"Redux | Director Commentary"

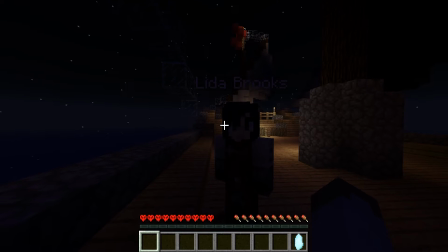(45:31)
When I shot the scene, I recorded it saying the lines, but I didn't say the lines exactly the same way, obviously. And so the scene itself is not long enough, and so a lot of it is just the same footage played back.
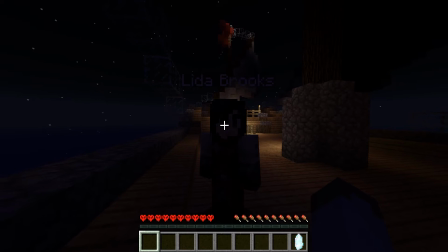(45:49)
It's like the same, like, second of footage played back and forth, back and forth, back and forth, back and forth, until I get to, like, the next beat where I have to, like, look up at the moon,
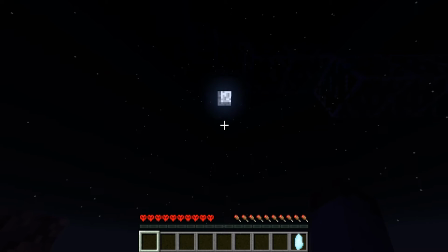(45:58)
you know? And so there's bits where you can clearly see that that's happening, because I'm, like, doing this small, like, shuffle, for example. And I don't think, like, if you know, because the stars don't move, the moon doesn't move, there's, like, no daylight ticking, or basically the moon is frozen in place.
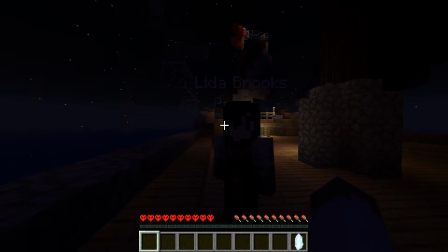(46:15)
Because, oh, it's like the moon doesn't move. It's like we're not even moving, she says, because we're not moving. But there's this bit where, like, I'm doing, like, this sort of, like, tracing motion or something, and I'm just moving back and forth,
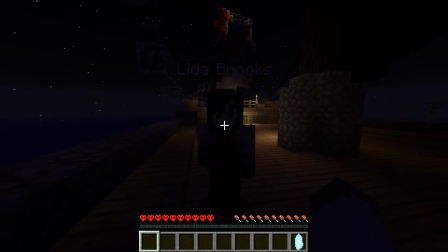(46:34)
because I didn't have enough footage. And if you watch it, it becomes super, like, obvious. And I did a lot of, this sort of movement too, because I noticed that
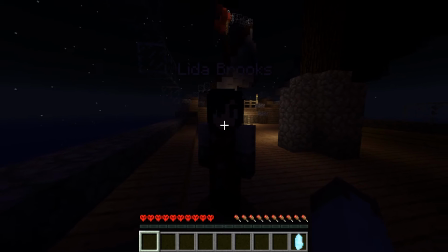(46:52)
I would say the biggest issue with having a always first-person camera is anytime you have dialogue, it's boring, which is so funny because it's kind of antithetical to a film.
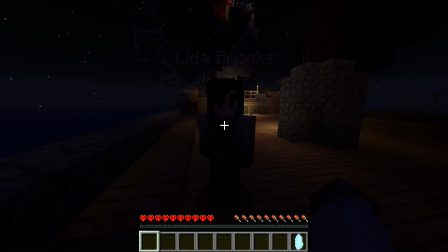(47:08)
In a film, when you when you're doing things, there's, like, two things that are super interesting, capturing to people, right? There's the very actiony, engaging, like, crazy fun, fast scenes, and that's fun. And you can almost do that however you want. It's just visual eye candy.
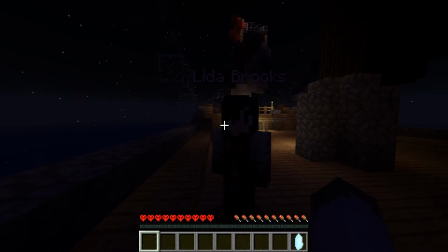(47:29)
It almost doesn't even matter. However, the other scene that's really good is dialogue. And dialogue can be shot lots of different ways to make it really interesting. But dialogue can be shot in a boring way. Like, the thing is, it's kind of hard to fuck up action.
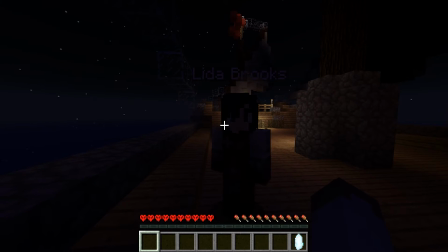(47:49)
If the action itself is good, it's kind of hard to fuck it up. But if even if you have good dialogue, you can still fuck it up by having, like, boring footage.
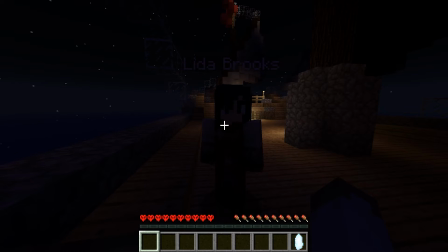(48:02)
And so I was, like, sitting here and I was like, man, even if the line delivery is spot on, even if it's Oscar-worthy shit, it's gonna come across, it's just dull. And so I was like, the best thing I can do is add in a little bit of motion.
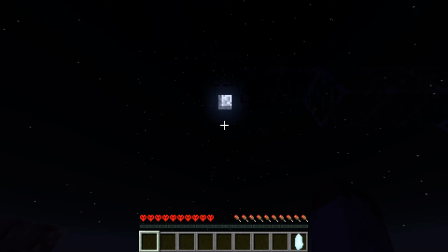(48:21)
Because otherwise it literally would have been a static, it could have just been a picture of me staring at Lyta's face. You wouldn't have not even noticed if it weren't for the torch in the background being, like, static.
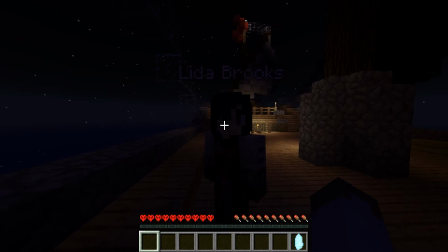(48:33)
You would be like, hey, there's no particle effects coming from those torches. Actually, you can't see the particle. Oh yeah, you can. I was gonna say, you can't even see them. You can. So I think that would have been the only, like, giveaway is that it was a static picture. So yeah, so it just I don't know.
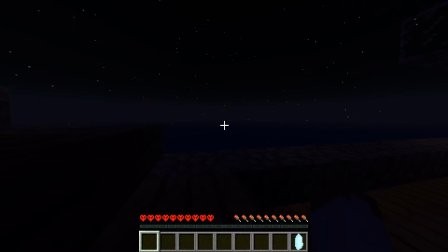(48:50)
I think that there are a lot of things that I liked about shooting Minecraft. I think there's a lot of freedom that you have. And I think that it could be really cool for storyboarding.
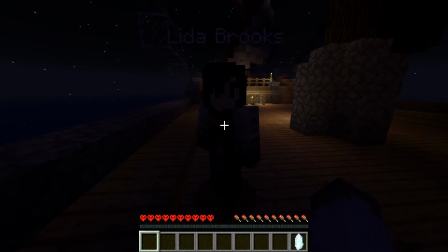(49:06)
As I sit here and I reminisce and I think, this was easy, this was shit. And storyboarding, yeah, I could storyboard easily because I could mocap two characters to just stand in place and have a camera pan around and be like, this is vaguely what I want to do in real life.
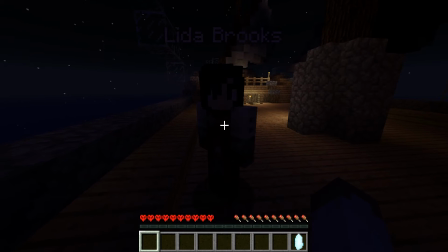(49:22)
I could shoot a scene for some B-roll and be like, this is the kind of B-roll I want. I want a roving mountain shot, or I want a house shot, I want a through the window shot, I want to, whatever the fuck I want,